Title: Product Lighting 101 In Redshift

Hello, my fellow motion designers. It has been a while since I've posted anything on this channel, but I'm finally back. And the reason why I'm back is because I got bombarded with questions on Instagram. So I found it to be the right time to get back into making videos and to also answer all of your questions. So today I'm going to focus on the most asked question on Instagram, and that is, how do you make your lighting? And it's actually pretty simple. It of course varies from project to project, but I've condensed it down to a pretty easy setup so you guys can follow along at home, and also a setup that you can use in a variety of different product shots. So this is going to be the first tutorial where I answer your questions, because I think there's a lot of people out there that are missing a specific tutorial on something that they do, and I really want to help you guys out. So if you have a question that you want to be answered, then comment below or write me on Instagram. And if it's a good question, then I'll definitely make a video out of it. So without further ado, let's just get into this lighting tutorial.
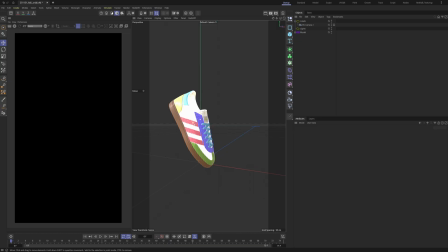[1:21]
All right, so here inside of Cinema, I've just imported a model of a Adidas shoe. This model here is already textured and has nice looking details.
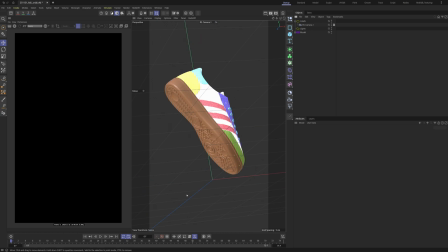[1:33]
I've also just created a camera, so we have a nice perspective here. So let's just go and turn on our render view over here, and then we can lock our camera inside of our render view. We still can't see anything, but we are just going to create some lights now.
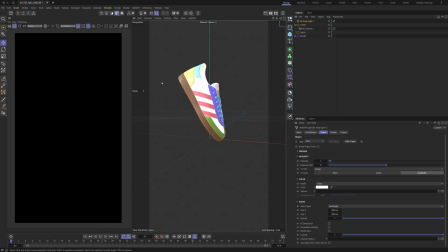[1:51]
So let us just create a single light here,
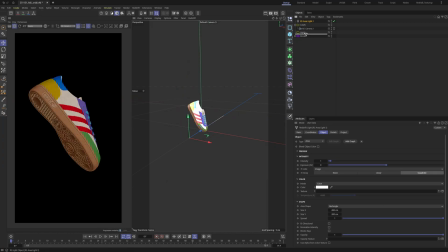[1:55]
and this light here, just gonna put it on the lights, and I'm gonna call it backlight.
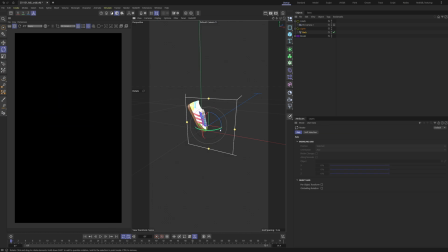[2:01]
So let me just scale down a bit to 25 by 25, then put it as a backlight here, maybe something like that, maybe a bit more.
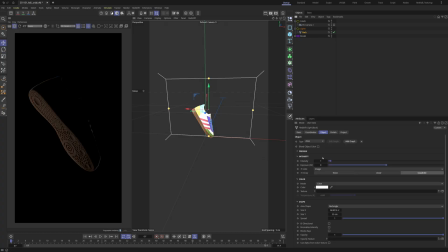[2:17]
I think I need to stretch it out a bit here, and then also let's bump up the strength to like 10. Yeah, so now you can see now we have some really nice lighting going on here. So I always start by making a backlight,
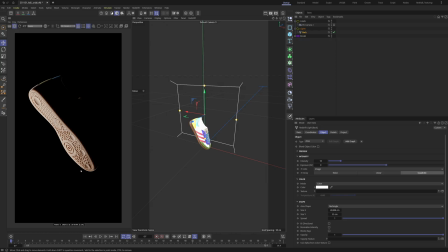[2:32]
and the reason why is that you get some really nice contrast on the shoe here, and we almost get this silhouette-y look. I mean, I can move it in here so we get more of the front in the frame, right?
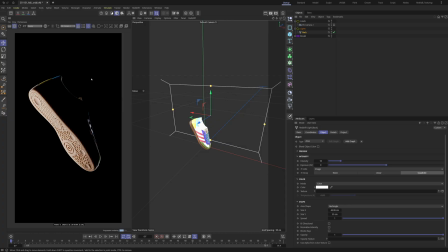[2:46]
And then you have like a really nice silhouette shot, and it's much easier when you have this really, really, really dramatic look to go in and like light up details. So the front of the shoe here, the heel of the shoe, maybe the front bottom here of the shoe.
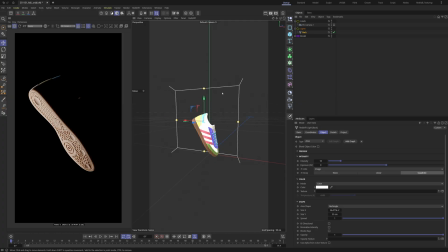[3:04]
So it just really helps you out by establishing some nice shadows to start with. So let's go and duplicate our light here, and let's call it front. And now I want to set this intensity to half the intensity of my backlight.
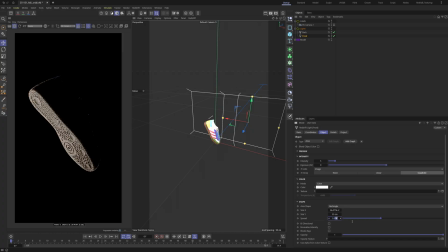[3:22]
And I also would like to set the spread to 0.5. So I'm just going to do like a small sliver here of light casting onto the shoe. And you can already see that we're getting something that looks pretty cool.
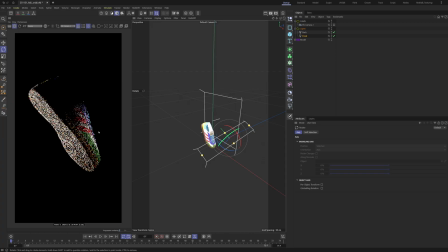[3:45]
Maybe something like this. I want it to be more just on the tip of the shoe. I think if we rotate it like that, so now you see now we have a nice fall off here.
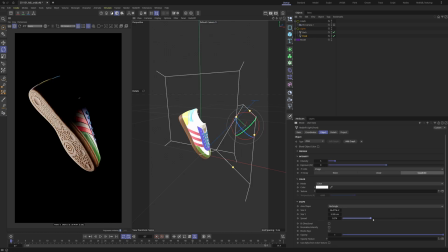[4:01]
Maybe we can even like crank it up even more. No, I think 0.5 was actually good. All right, cool. So now we have our front light.
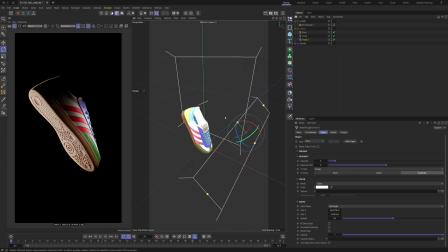[4:12]
Now we need to make our heel light. So we duplicate again, and then we can go and place it at the back, just like this. And our heel light doesn't need to be that strong, so I'll set it to 2,
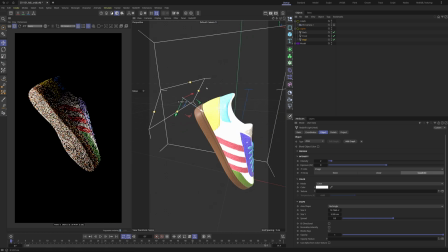[4:29]
and then we're just going to place it here on the heel, just like this here.
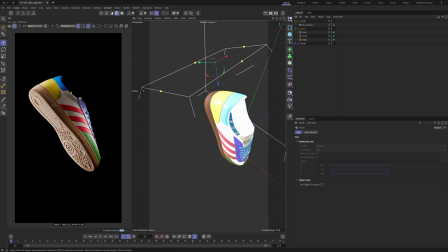[4:39]
Just gonna move it out a bit more, just so we create some nice contrast here.
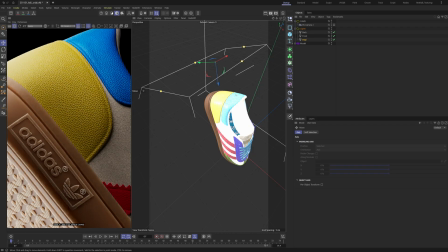[4:43]
So what I really want to do here is that I really want a light that's coming from the side, especially down here.
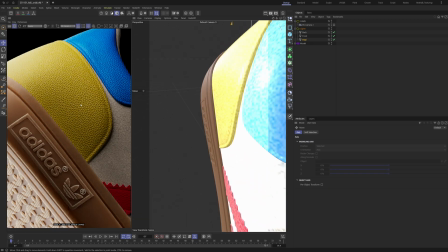[4:50]
And then we're creating all of these like micro shadows,
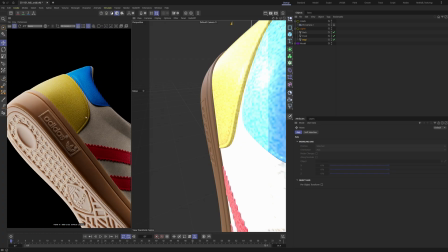[4:55]
so we really can see the texture of the shoe, how good it looks,
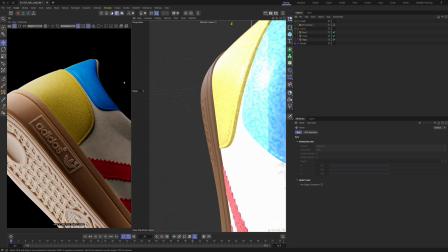[5:00]
because we want all of this detail when we send a style frame to the client so they can see how cool the shoe looks.
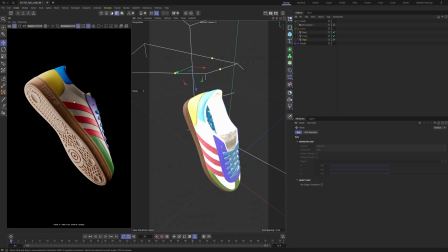[5:07]
I think that's it for the heel light here. I think it actually works pretty nicely. Maybe it's too bright, but we'll see when we get a background on it. So let's duplicate the light again. Let's call it bottom light, because I actually want a bit of light down here.
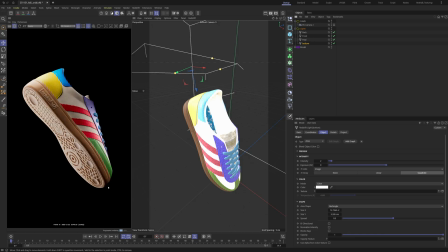[5:26]
It kind of fades into the background, and I really don't like that. So let's bring it down here, and let's begin to light the bottom of the shoe here.
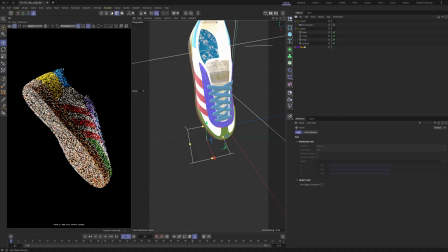[5:38]
So just the front bottom. Right, and we can also just bring that down to one.
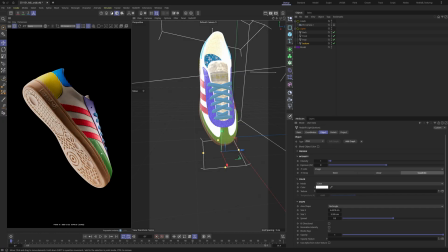[5:46]
Bring it underneath a bit. So we still keep the same contrast here, but we're just lighting this. As you can see, if I turn it off, we get a big shadow here that doesn't look that good.
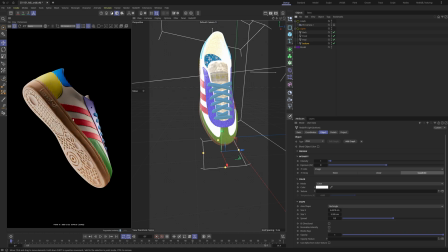[6:01]
So we're just lighting this area here so it gets a bit nicer to look at.
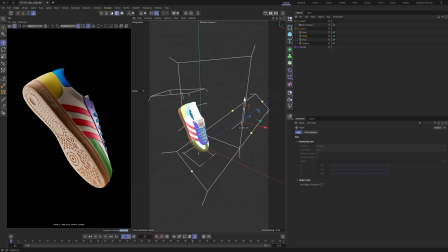[6:07]
So the last thing I just want to do is just bring my front light up a bit. It's just so we have a big highlight that's a bit more on the top of the shoe.
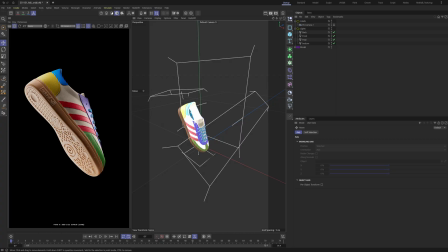[6:20]
And I think that's actually it. So now we have all of the lighting done, but we are still missing a background.
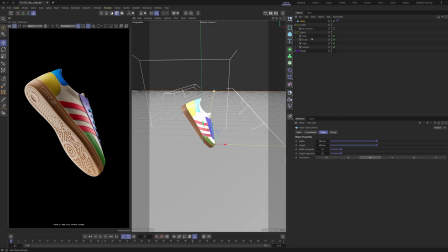[6:28]
So I'm just going to create a plane, bring it down underneath my camera here.
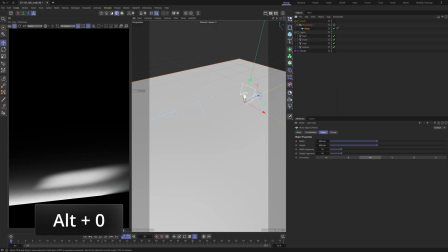[6:33]
All right, then I'm just going to press Alt 0 while selecting the plane,
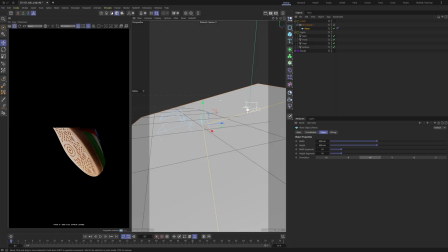[6:40]
just to zero out the plane to my camera's coordinates.
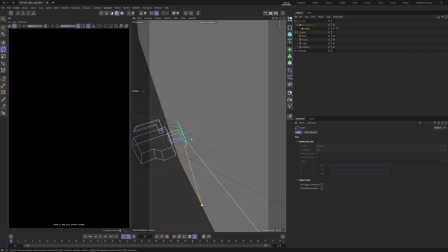[6:44]
Then we're just going to turn it 90 degrees, just like that. And then we can just push it out.
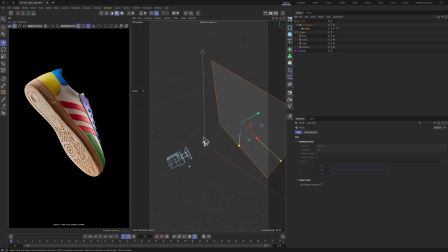[6:51]
So we get a background behind our camera. And because this background is underneath our camera, it'll always follow along when we move the camera around.
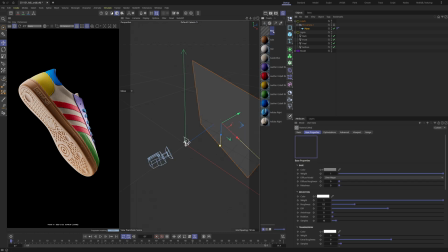[7:01]
So now let's go and create a material here. Let's call it BG for background, put it onto the plane.
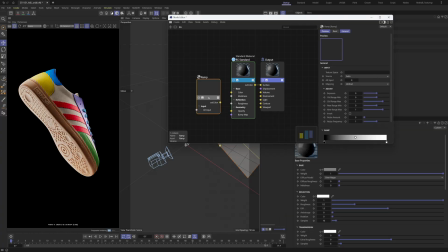[7:11]
And we are going to create a ramp and then a color correct node. And then we can just delete our material here.
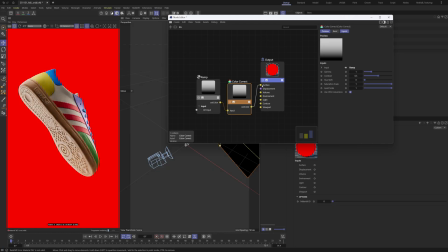[7:22]
So let's plug the ramp into the color correct and the color correct into our output surface.
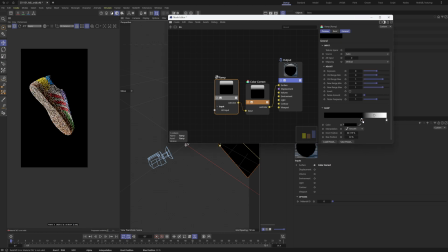[7:29]
So now we should have a gradient here. Let me just take a look.
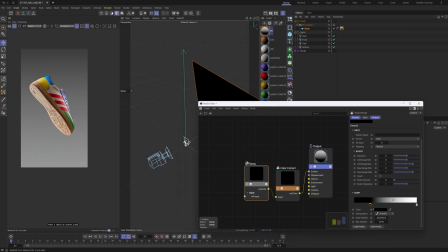[7:35]
And yeah, we have a gradient. So I just want to scale this down a bit.
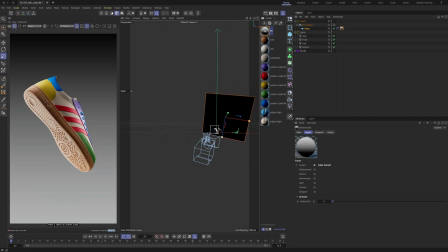[7:42]
So now we can see our gradient over here. And then let's jump into the material again.
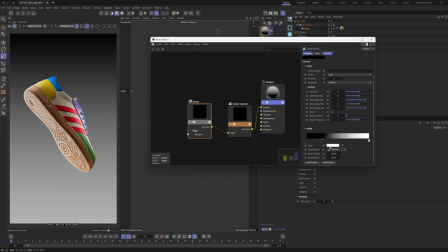[7:49]
So now the fun part comes. So now let's go and create some color here in the background. And I'm going for the same kind of beige look that this shoe has. So I think this here should be kind of good, something like this.
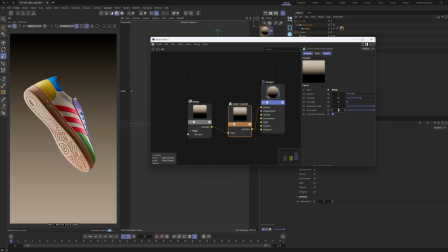[8:09]
And then we can go into a color correct node and we can set the level scale to 2. Because when we set the level scale to 2, it's just going to boost our colors so they get brighter.